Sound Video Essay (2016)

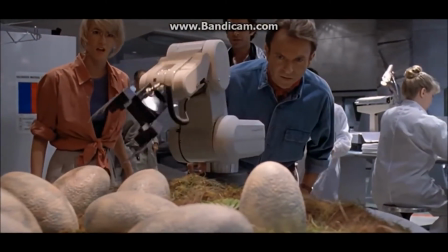(4:12)
So, in Jurassic Park, diegetic sounds and external diegetic sounds, as well as SFX and Foley sounds, are integral to the story.
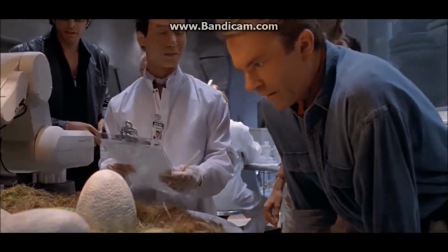(4:19)
So in the park, for example, whenever we hear birds in the distance, dinosaurs roaring,
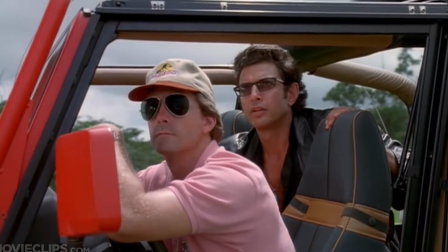(4:24)
people in cars, etc., we're really getting an understanding of what this world truly is.
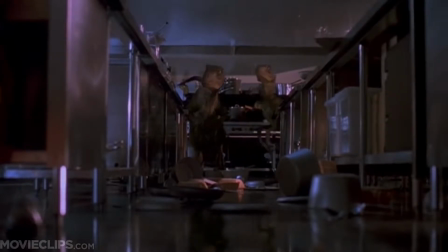(4:30)
Plays in super well later on in the movie when they're stuck in the kitchen and there's the dinosaurs in there,
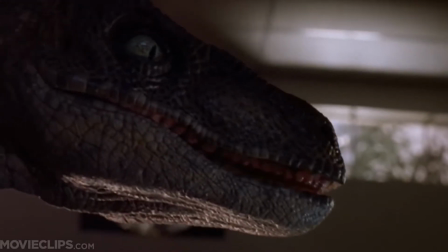(4:36)
and also when the T-Rex attacks them outside of the cars.
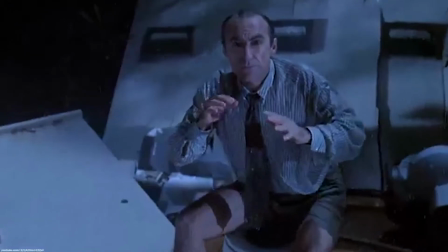(4:39)
So by getting the viewer used to this constant external sound and constant stimulation of this world,
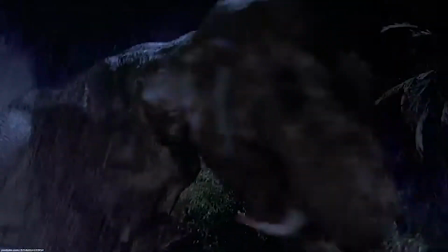(4:46)
Spielberg is also able to then twist it on its tail and scare us.
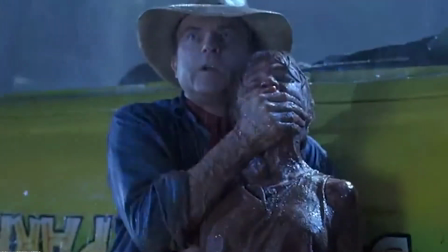(4:49)
In certain scenes towards the end, like the dinosaur scene that you guys just watched, and also the kitchen scene,
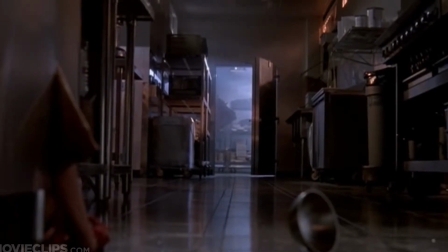(4:56)
the tension is much higher and the external diegetic sounds kind of die out.
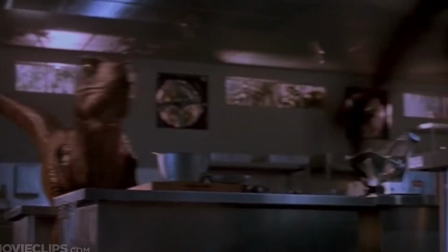(5:00)
So by this I'm meaning that Spielberg has set us up in this world that is very loud,
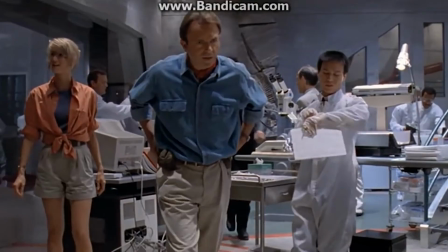(5:06)
there's a lot going on, it's very vast, open, it's controlled. So there's a lot of mechanics and that kind of stuff in the rest of the movie.
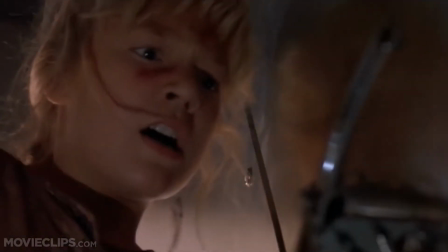(5:12)
But the second that tension gets higher, Spielberg twists that around and everything's quiet.
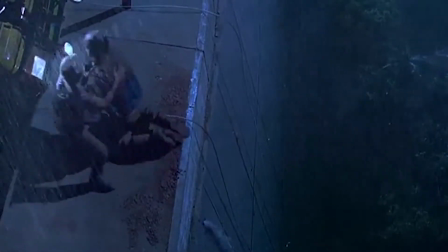(5:17)
All you hear is what the characters are hearing, and it brings a lot of more suspense into the scene than would necessarily happen if you didn't have any setup with the sound.
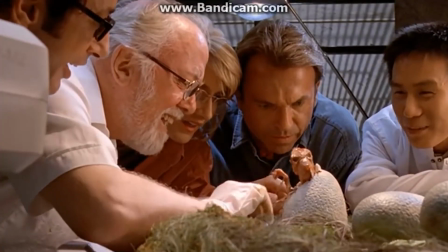(5:25)
This is also a really good example of sound in film in general,
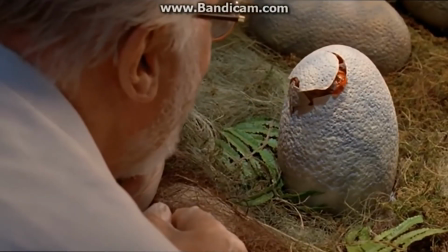(5:28)
because it's always really good to not necessarily notice the sound or the sound effects being used in a film, and that kind of just means that it's going to flow together much better.
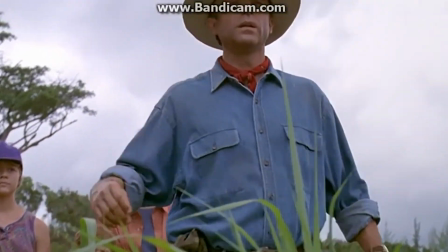(5:37)
So by doing that, the scenes after the power in the park is cut are way scarier and way more dramatic.
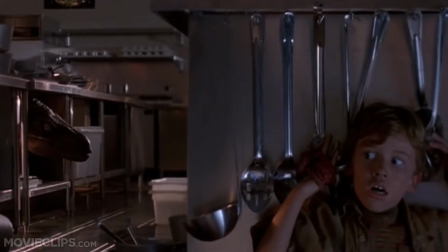(5:43)
So we don't necessarily have the comforting environmental sounds that we had at the beginning of the movie,
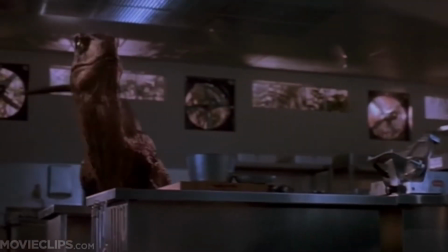(5:48)
and we're instead only hearing breathing, up-close dinosaurs, and then just stark silence at some points.
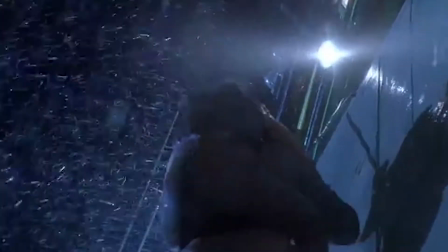(5:53)
This turn makes the film way more interesting to watch, and the sound design allows viewers to, even if it's subconscious,
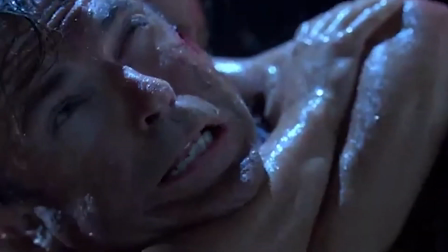(5:58)
better get in tune with the suspense that's occurring on the screen and better connect with the characters on the screen.
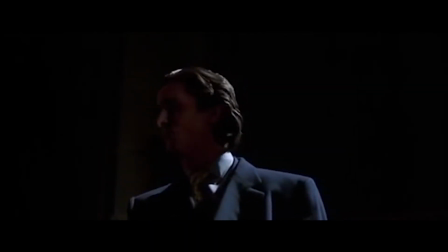(6:04)
So while both films mix non-diegetic and diegetic sounds with SFX and Foley, the way that they use the types of sounds varies a lot.
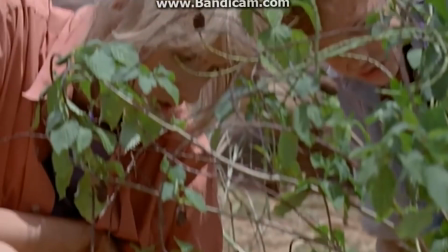(6:11)
So even though each utilizes the techniques in sometimes the same ways,
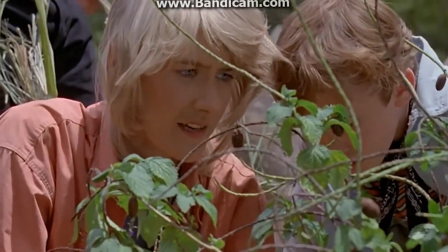(6:16)
the overall toning and the way that they are using the techniques dramatically is changing the mood of each film.
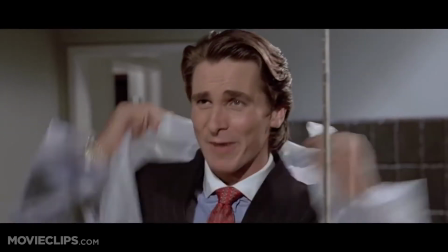(6:23)
These scenes are a really great example of how you can mix and match diegetic and non-diegetic sounds to better fit the mood of the story you're telling,
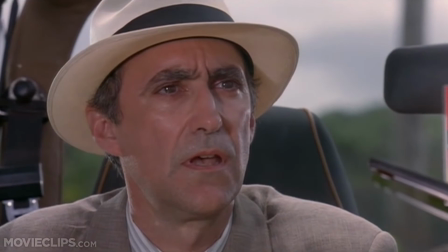(6:31)
and they also both give really great, stark, different examples of how much sound can truly affect the story that you are trying to tell.